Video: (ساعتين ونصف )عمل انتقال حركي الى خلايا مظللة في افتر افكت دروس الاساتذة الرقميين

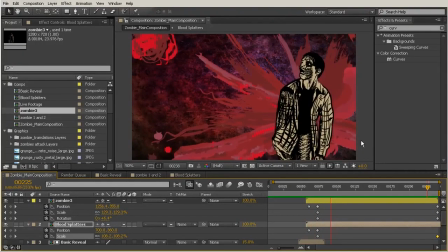86:25 And at this point, if your computer is still moving pretty quickly,
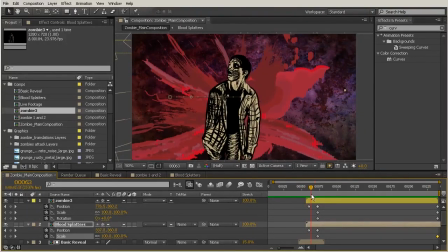86:29 you could go ahead and turn on motion blur if you wanted to, just to see what that looks like the rest of the way. Now, because I have my transformations collapsed on my zombie 3 layer,
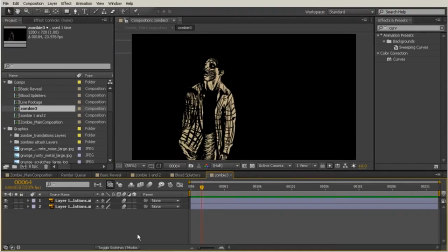86:39 I need to go inside of that pre-composed layer to turn motion blur on there, and then turn it on for that comp as a whole.
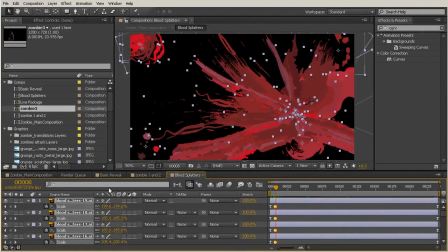86:46 And same thing for the blood splatter. So I'm going to go ahead and turn on motion blur for all of those layers, turn it on for this comp as a whole.
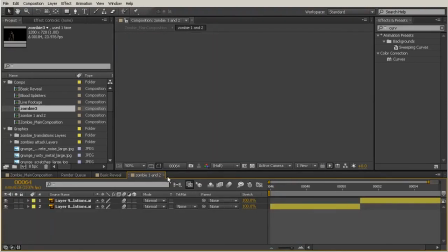86:57 And we can again do the same thing for zombies 1 and 2. I'm not positive that they're going to be moving.
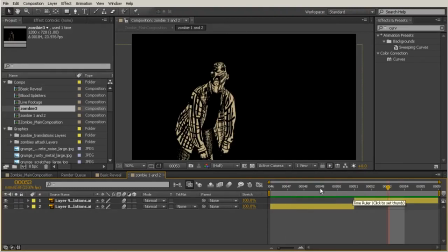87:05 I don't think we're going to end up adding any kind of movement to those, but if we do, it will be on for these as well. And if not, then it's not going to take up any extra processing power.
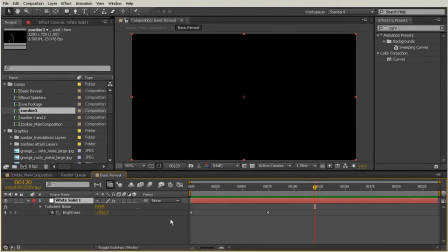87:16 But we do want to make sure that we have continuously rasterize checked for those layers, just in case, so that they continue to remain crisp.
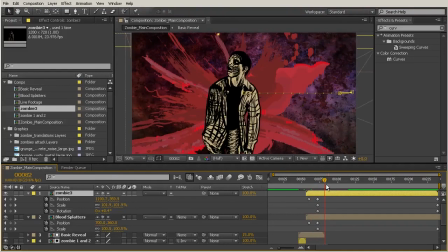87:25 And now we can see that if I turn on my
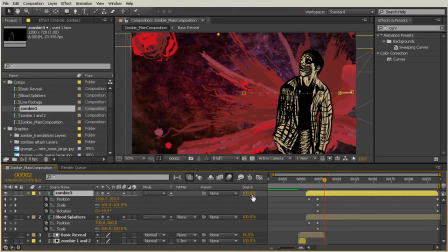87:32 enable motion blur for all my layers,
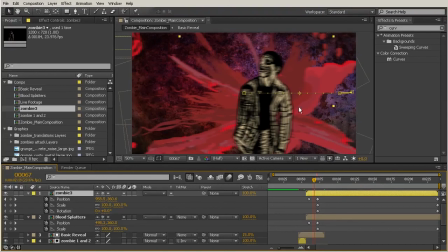87:35 in this large movement that we see here, we definitely get some motion blur for our zombie and for our blood. And as long as you have motion blur turned on inside of those pre-comps, when you're in your main composition here, you can toggle the motion blur for everything on and off with this switch.
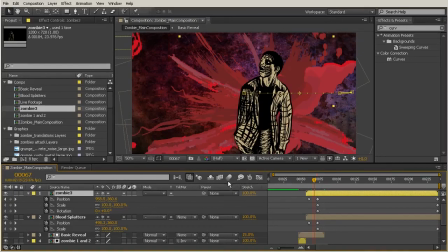87:53 So if your computer does start to slow down, you can obviously just switch this off, and that'll give you a little more processing power if you feel like you're losing a little bit of quality and time.
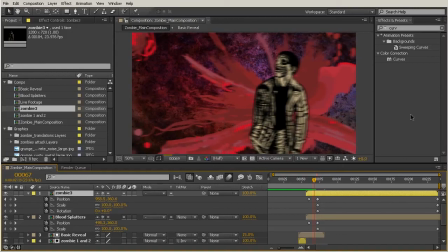88:06 So that's just really up to you, but that makes this transition here where we see him slide across our comp just happen a little bit more fluidly, and it looks a little bit better than the just sort of choppy thing that we were getting earlier. So I'm going to cut this RAM preview off a little bit early just so we can watch this with the motion blur.
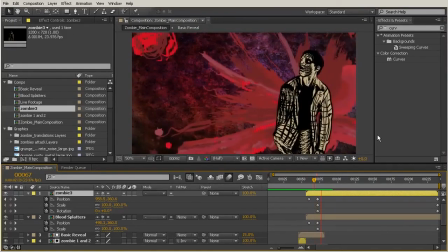88:26 So we see him come in there, and that slide just looks a little bit better.
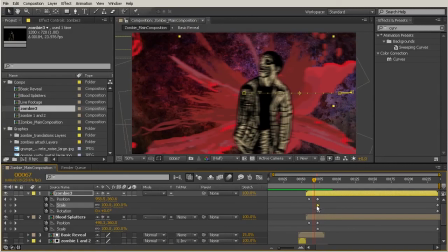88:29 Now, if you wanted to, you could go ahead and pull this scale key that we have here on our second keyframe back. So maybe he begins to scale during that slide, so there's not so many things happening all on that same key.
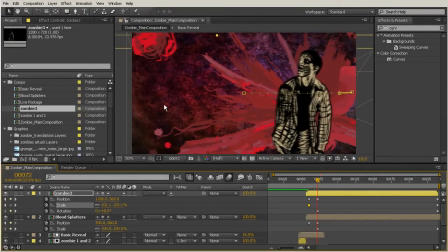88:42 And that's just really just a little tip for your animation, so it doesn't look like such a something happens, then something else happens, then something else happens, and it feels so compartmentalized. It's just going to feel a little more fluid by staggering those keyframes.
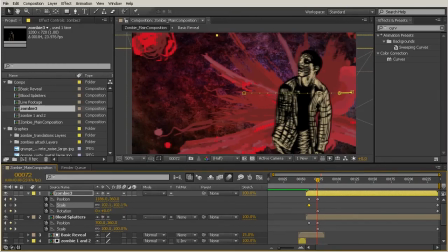88:56 So that's really up to you. Exactly the look that you're going for in the end is really going to be just chosen by how you arrange those keys. Okay, so in this lesson we combined our blood with our zombie, and we animated them to create a composition that's ready for another element.
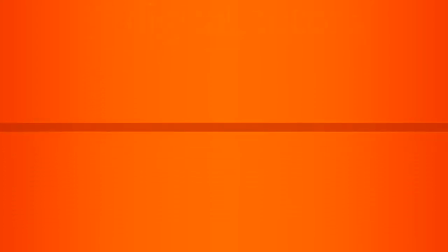89:16 In this lesson, we will add our text and reveal it using another custom alpha.
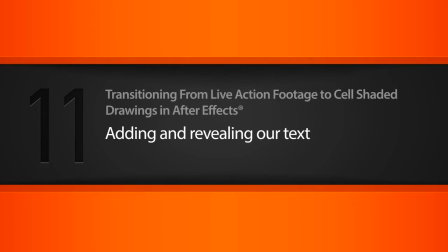89:24 Okay, so let's go ahead and add our text layer.
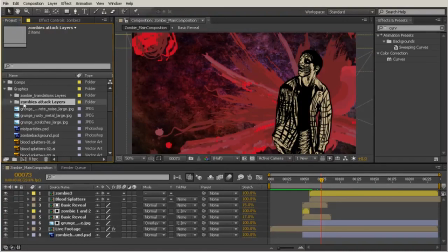89:27 That's going to be over here in our graphics folder, and it's going to be here in the zombies attack layers folder. So drop that down, and that was just a PSD file that was imported as a composition to get those two layers,
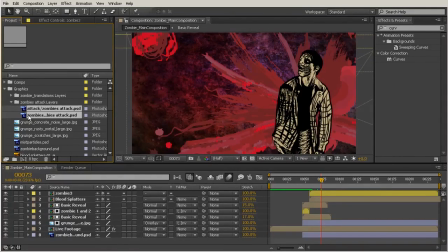89:42 just as we did with our zombie translations layers. So go ahead and grab both of those and just drag them onto your composition.